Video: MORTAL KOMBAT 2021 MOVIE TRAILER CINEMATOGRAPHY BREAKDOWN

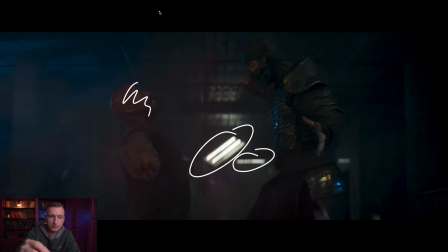(4:12)
Perhaps some warm light is directed at Jax from above. We can also see both blue and yellow reflections while the light in the background is white.
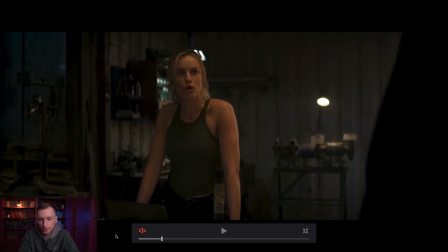(4:25)
This scene takes place in some kind of hangar, but there are absolutely no windows. Perhaps some cold light was created just to achieve some kind of color contrast. But all the sources of light that we see in the frame emit a pure white light.
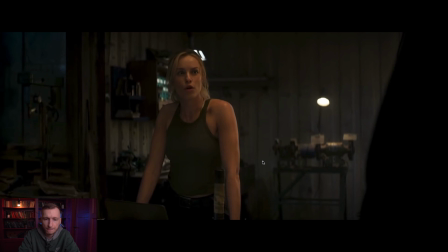(4:45)
Perhaps this lamp is a little bit warmer, still the characters are illuminated with a warm light from above that imitates overhead source of light, which is quite soft. This means there could be some frost frame or softbox or pipe, anything to soften the light.
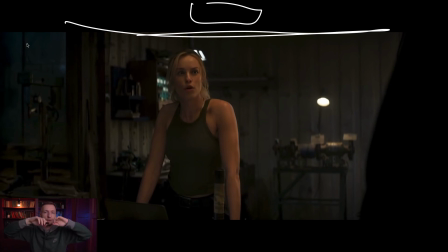In the eyes of the actress, there are two flares of light.
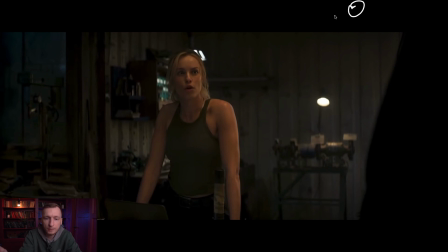(5:16)
A fixture could have been working, and it also provided a little bit of filling in the shadowed part of her face. The bigger flare is on the right side. We can clearly see the color difference between left and right sides of her face.
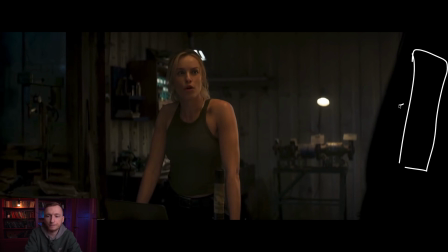(5:34)
I think that a frost frame could be used for this. So the overhead light provides these flares. The side light creates transition from darker to a lighter part of the face.
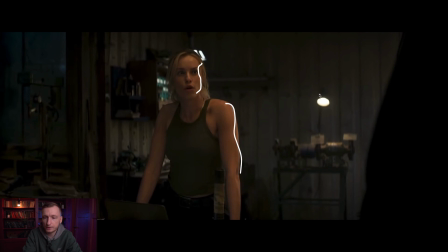(5:51)
Plus, there is a backlight that imitates this lamp located further. I think that a vertically aligned light mat could serve as a source of light for this side light.
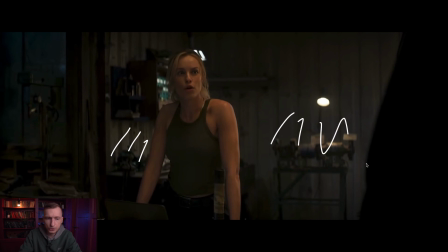(6:05)
In addition, there are some locally placed light sources in the background that simply help the scenery look more realistic.
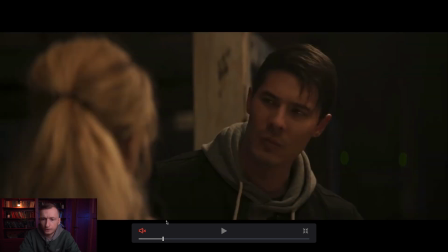(6:13)
In this frame, we see a similar thing. The shadows under the actor's eyes are quite pronounced. Above his head, there must be a soft box providing a key light and some kind of backlight.
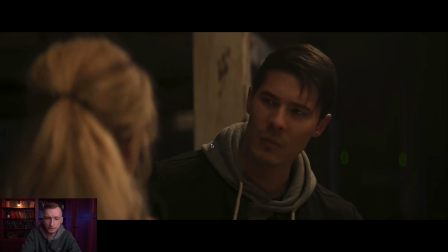(6:30)
Although I think a different source of light creates the backlight here. We also see that the right side of the face is slightly brighter than the left. Surely there is another frost frame here to work on shadows under the eyes, and we see its reflection in his eyes.
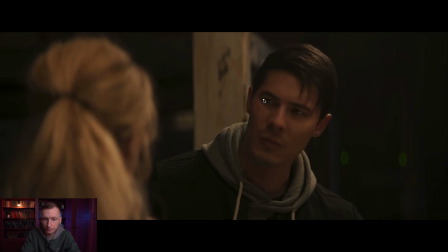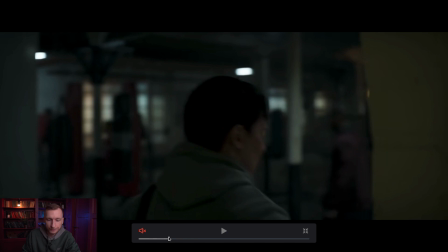(6:53)
In this scene in the gym, we also see both cold light and warm light.
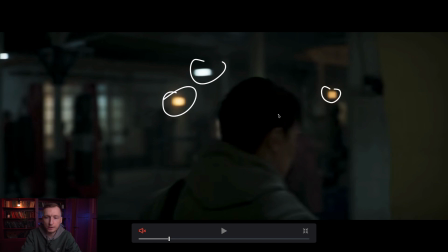(6:58)
So again, these light accents are here for color contrast, so that somewhere we could make backlight warmer and keep the key light colder. It enables us to dynamically modify the color temperature.
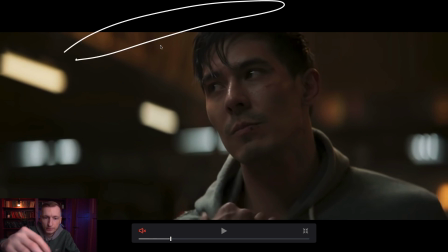(7:14)
Judging by the face, we can say there was some kind of overhead light source that has a cold temperature, and we have this cold flare here. At the same time, on the other part of the face, there is a rather warm flare.
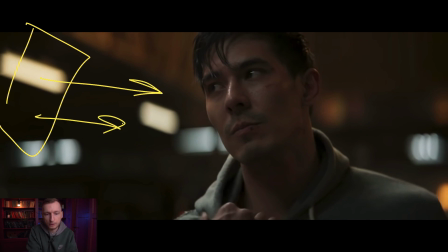(7:28)
Most likely there were two light sources located close to one another. One of them served as a warm side light. A similar one was actually located on the opposite side. At the same time, a soft, colder source of light was clearly there on the left, providing those reflections.
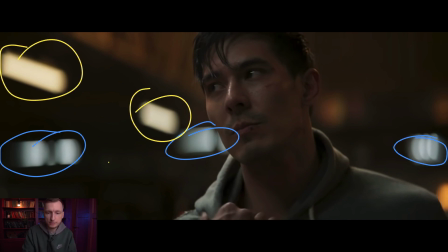(7:51)
And since there are sources of both cold and warm light visible in the frame, there is an opportunity to create such color transitions on the actor's face and the background.
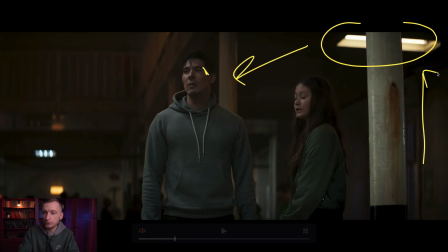(8:05)
As to the background, there is an overhead lamp that serves as a backlight, or there could be something else supporting it and giving some extra light.